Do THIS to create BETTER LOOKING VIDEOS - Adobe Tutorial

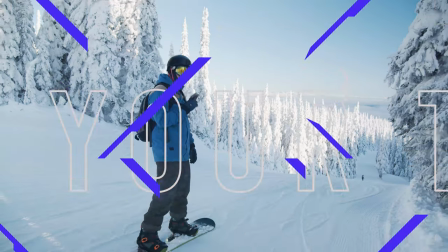0:00 In today's episode, we're gonna learn how you can go from this to this using Artlist and Artgrid's new Motion Pro Pack. Now let's break down how you can use creative assets like intros, titles, logo reveals, and all these different assets you could find inside of the Motion Pro Pack to elevate your edit. And of course, all the assets that we're using in the Motion Pro Pack, you can find in Artlist and Artgrid right now.
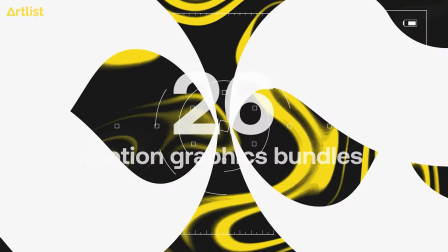0:20 What is the Motion Pro Pack, you ask? Well, I'll tell you what it is. It's a holiday gift for all of Artlist and Artgrid's yearly subscribers.
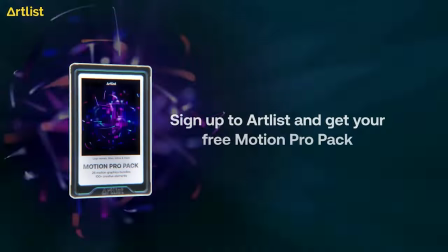0:26 And this offers for a limited time, so you might want to take advantage of it as soon as you can. Oh, and one more thing, this is also the perfect time to get an Artgrid subscription with our special holiday sale of up to
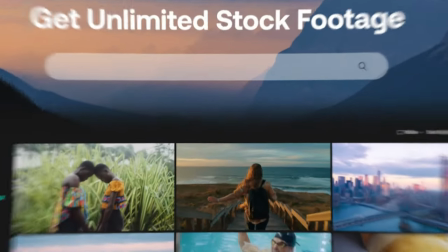0:36 33% off your first year of a junior and creator subscription at Artgrid. Let's get into how we made it and how you can also create a video using a mixture of assets from Artgrid, Artlist, and of course from our new Motion Pro Pack.
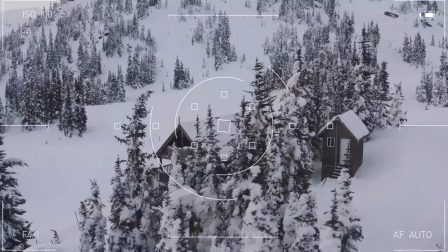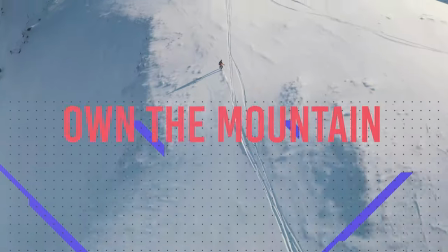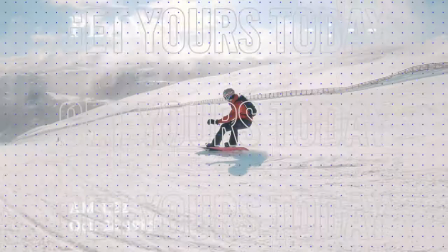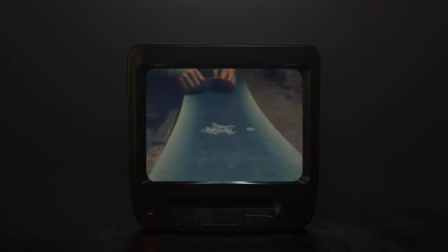Now listen here, buddy. Before we start anything, we need to make sure we have a good soundtrack, because otherwise, what are we even doing here? A silent film? I mean, you can make a silent film if you want. They basically pioneered modern filmmaking. I'm not disrespecting. Now let's open up Artlist and see what we can do here. Let's go to Browse.
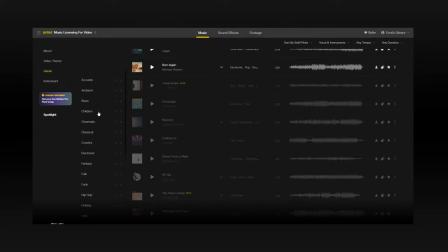1:33 Next, we're gonna go to Genre, Rock. Let's go up here for the tempo. Let's go to High. Vocals and instruments, let's choose instruments.
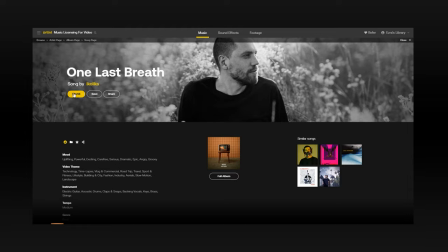1:44 After a short search, I ended up going with One Last Breath. There's a lot of energy, it hits the ground running, and that's something I really wanted for this spec ad. I wanted to catch the attention of the viewer right away, and this song did that for me, so it seemed like the song to go with.
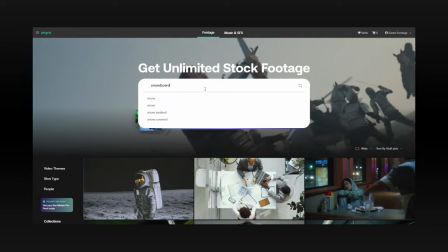1:57 Next, I went over to Artgrid for some visual inspiration, and I used the story function to give more of direction and context. I often do prefer using this function when I'm looking through Artgrid because it gives more of a context and a bit more of a story flavor. But listen to my thought process. I needed something relevant to now, something current, sports, winter, winter sports, snowboarding.
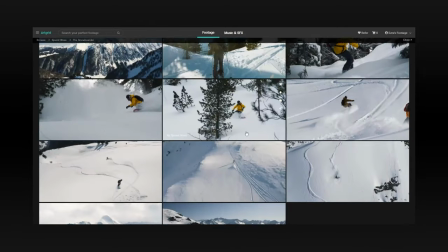2:18 And the story I ended up choosing was the snowboarder. It just has a lot of different environments, textures, and it's all just very cohesive, and it was really great for what I was looking
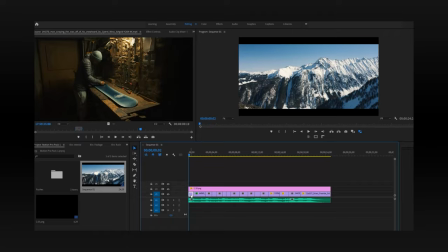2:25 for. Now, once you have all your footage cut and on your timeline, you can go ahead and create a dynamic link between your clips in Premiere and in After Effects. And for organization's sake, I create dynamic links for each individual clip because, of course, organization is everything.
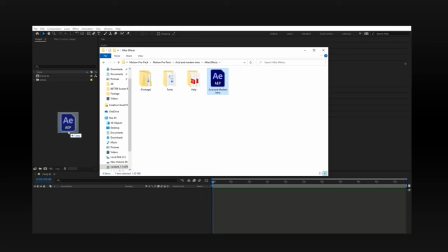2:39 Now, you can drag and drop all your After Effects files that you chose from the Motion Pro Pack. I went with Acid and Modern Intro, the Active Sport Type Intro, and the Simple VHS Title Logo. Now at this point, we're mainly gonna be focusing on After Effects on each individual composition. For the first clip, I wanted to have this boom feeling right off the bat.
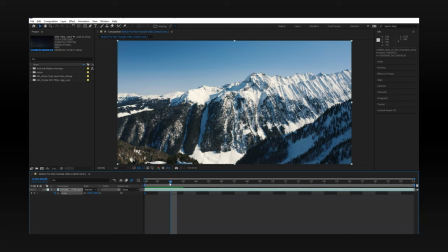2:54 So to do that, I animated the clip to punch in by setting keyframes a few frames in.
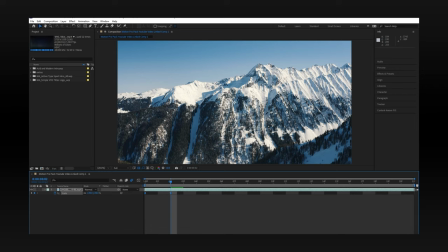2:58 After setting the keyframes, you can click F9 on your keyboard to activate Easy Ease for a less robotic punch in. Turn on motion blur and play with the speed graph to find the ramp that you want. Now for clip number two, I opted for the viewer overlay to add an extra layer of substance to the story.
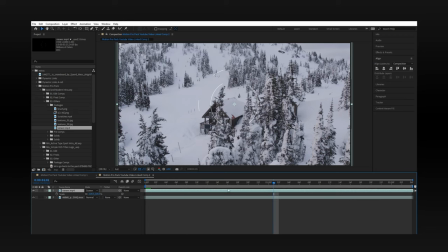3:13 You know, we're getting closer to our subject. I wanted to catch the eye of the viewers, you know, creating this mystery of who are we watching out for.
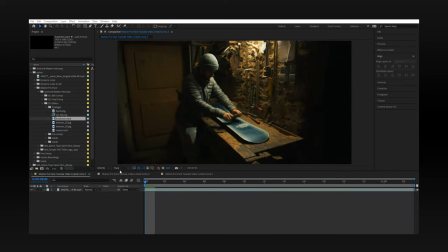3:19 Now for clips 3 through 5, for the interior shots where the subject is introduced, the environment gave me a bit of a grungy feeling that I felt worked with the assets of the Acid and Modern Intro Pack.
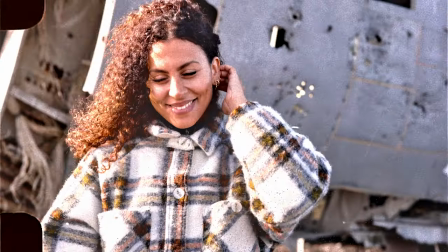3:30 And to add another layer of the camera theme in this video, I wanted to use these different film emulation assets that you could find in the Pro Pack.
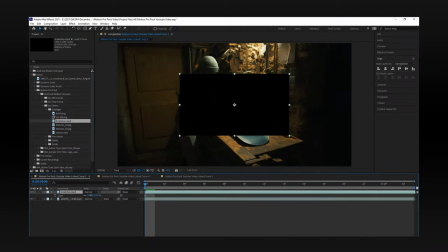3:36 Now we're gonna go with the scratches effect. Drag and drop that into your timeline, and then you're gonna set the blend mode to screen.
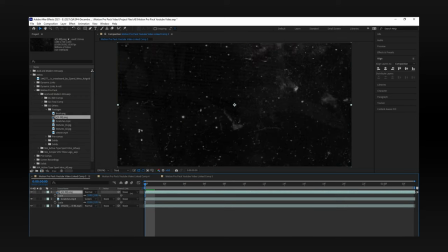3:40 And as for the S1 through 30 asset, you're gonna drag and drop, scale it up, set blend mode to screen, and opacity at 10%.
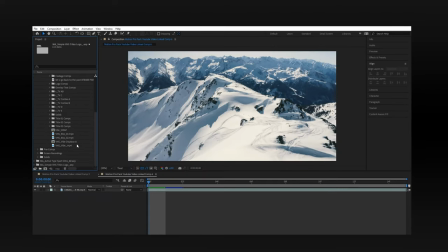3:46 Now for clip number 6, we're gonna drag and drop the VHS vibe assets from the Simple VHS Titles Logo project. Of course, scale it up, match it to the clip size, set the blend mode to screen, then duplicate the effect to add more intensity.
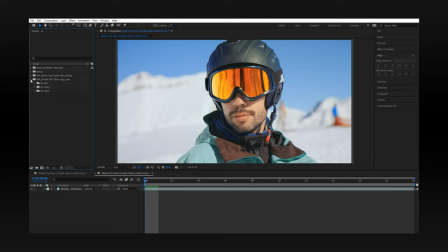3:58 Now for clip number 7, which is the exterior close-up shot of the snowboarder, we're gonna end up using the same VHS vibes overlay.